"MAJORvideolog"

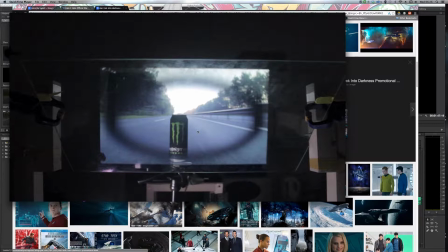0:02 Hello there, Andy Berryman, and I'm doing my final video explanation of my post-production work. I've done this in my specialist project and it seemed like the best way of getting all the information across. So I'm doing another one now,
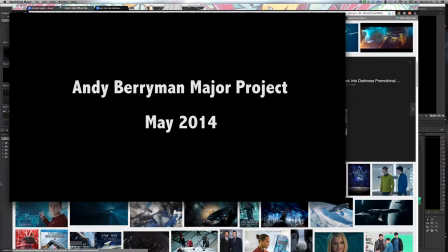0:14 and I'll try and run through the work I did to save on a bit of reading for you and a bit of writing for me.
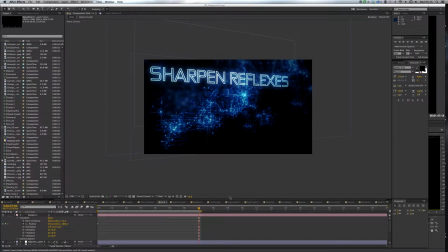0:20 So what I'm going to do is just go through my different After Effects compositions that I have here and try and talk through how I made a few of the effects seen in the final video, why I made the choices I made, and maybe just some little technical bits on how it all went down as well.
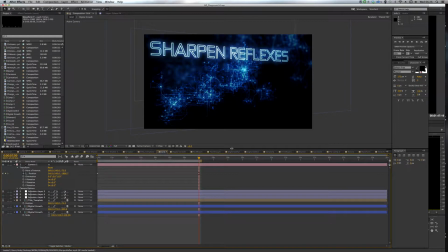0:34 So I'll start off across at the left here,
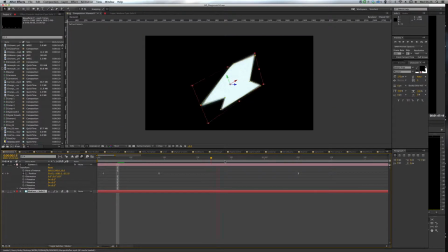0:38 and this is just, you can see this is just kind of a shape layer that's morphing about, and this was the first kind of incarnation of the things that you see in the final video,
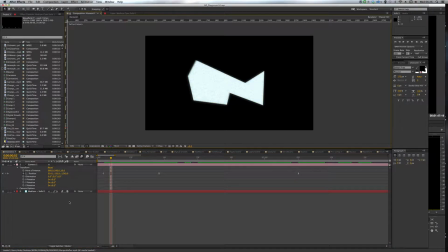0:49 where you have just layers kind of morphing around, more like this here.
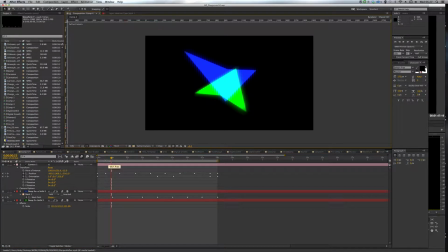0:54 Let me turn this background off for you. So all I really wanted to do was do a futuristic looking kind of pattern. I just went with these colours because they're contrasting colours, and I thought I'd add the effect where they cross over in the middle as well, just to add a little bit of extra interest and a little bit of extra depth to it.
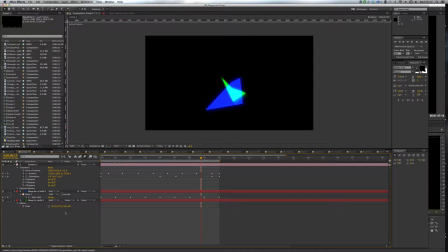1:13 I've just got the layers set up so that they're kind of flying around each other, and the way that these are changing shape is purely just by having a solid with a mask around it,
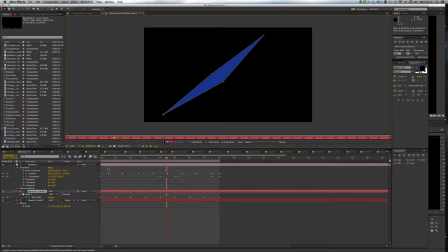1:26 and then over time the mask is just animated so that it changes shape. So it's very, very simple, just a solid with a mask changing shape, and then layer them up together,
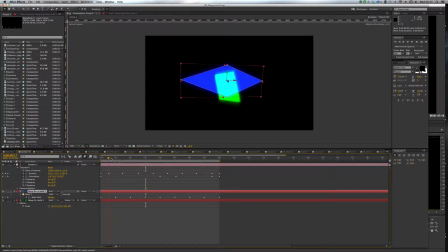1:37 and before you know it, you have some cool kind of interacting shapes. And then the great thing about this is I tried to time it to 8 seconds long so that I can then later on try and match it with the beat of some music. Just by speeding it up or slowing it down, it gives you the desired effect.
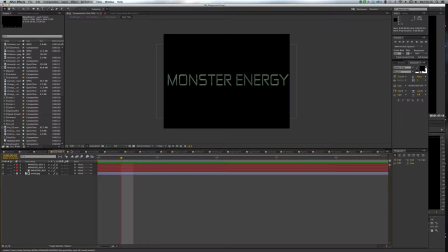1:55 Moving on through here, I think I'll come to that one just a little bit later because it makes a lot more sense.
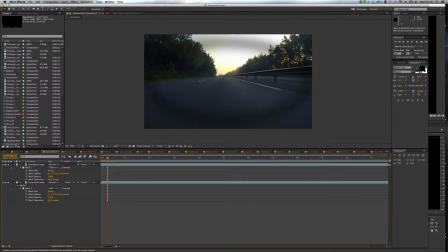2:02 Okay, so this is a very simple effect, but it's one that I feel worked quite well in the final video. This is the car motion effect, and I did this by putting a GoPro on the front of my car and then driving along the dual carriageway, and I included the car scene to try and get the idea that when you have an energy drink,
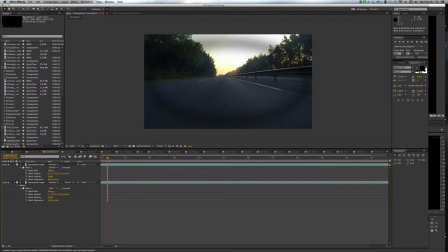2:20 it keeps you nice and alert when you're driving and boosts your focus. So all I've done is literally just use a simple mask on each one with a nice feather on it, and take out the expansion a little bit just to divide it up into two parts.
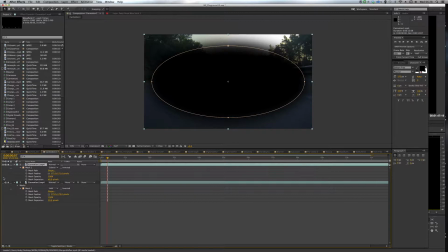2:31 The idea being that because you've got one bit on each screen, it gives a little bit of a tilt shift perspective.
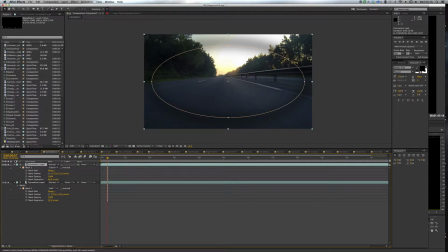2:37 If you move your head side to side as you're looking at it, you can actually see the front is completely separate to the back.
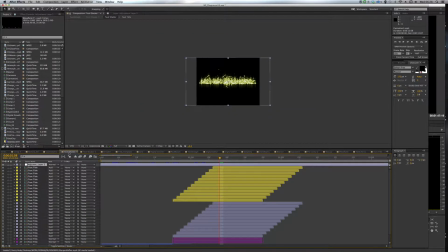2:45 Okay, on to the next one. Now this is the one that we were on a second ago, which is my finale kind of piece, if you like, with Monster Energy.
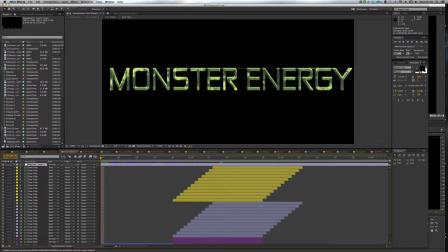2:54 It's got loads and loads of different elements to it. Took a very long time for quite a short amount of work, but I think it was worth it because it's a nice little finale to the piece. And basically what it is
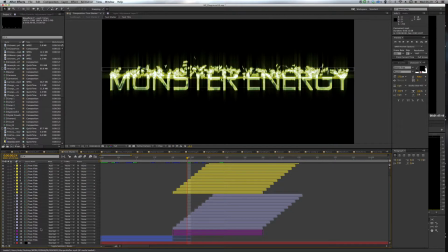3:07 a text layer which we have right down at the bottom here, and that's actually its own composition.
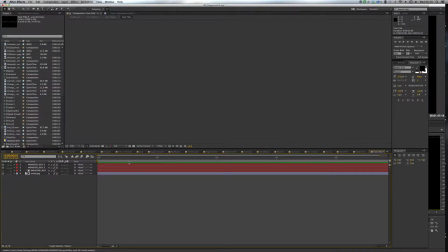3:13 So if we go into that, you can see here's my text layer,
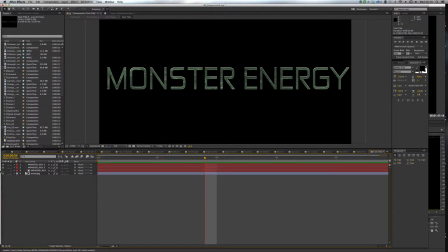3:17 Monster Energy, and that's just built up with various different textures. It's a metal texture actually, which is somewhere in this big list of things I've been using,
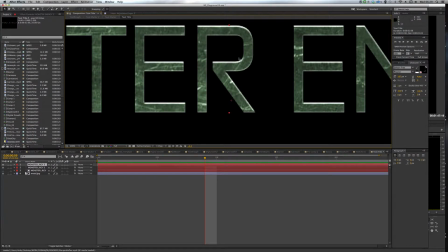3:28 just to give it that kind of grungy feel, make it look like it's not just a font but actually has a bit of life to it.
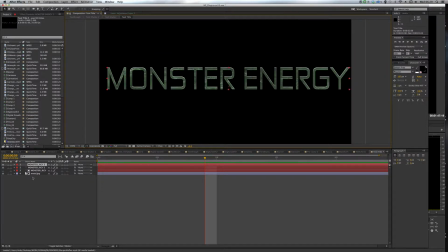3:35 So I've track matted the texture there, which I believe is this one,
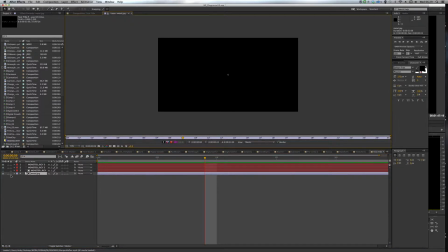3:40 and yeah, and then once I've got that, it was all just a case of there's our texture.
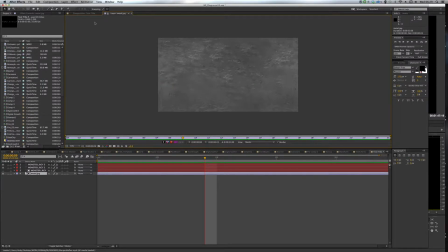3:46 So I've used that as a track matte just to try and give the text a little bit more life and a little more interest.
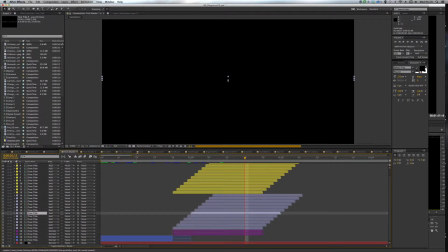3:50 And then once I had the text sorted, we move on to this kind of shatter effect that you can see here. And the way that this works is we have loads and loads of different layers, and basically each one of them just represents a little slice of the text.
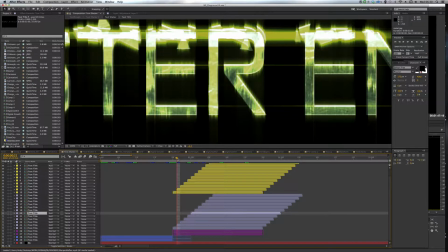4:06 So as we move on to the next layer, you can see it takes another slice and another slice, and so on and so forth.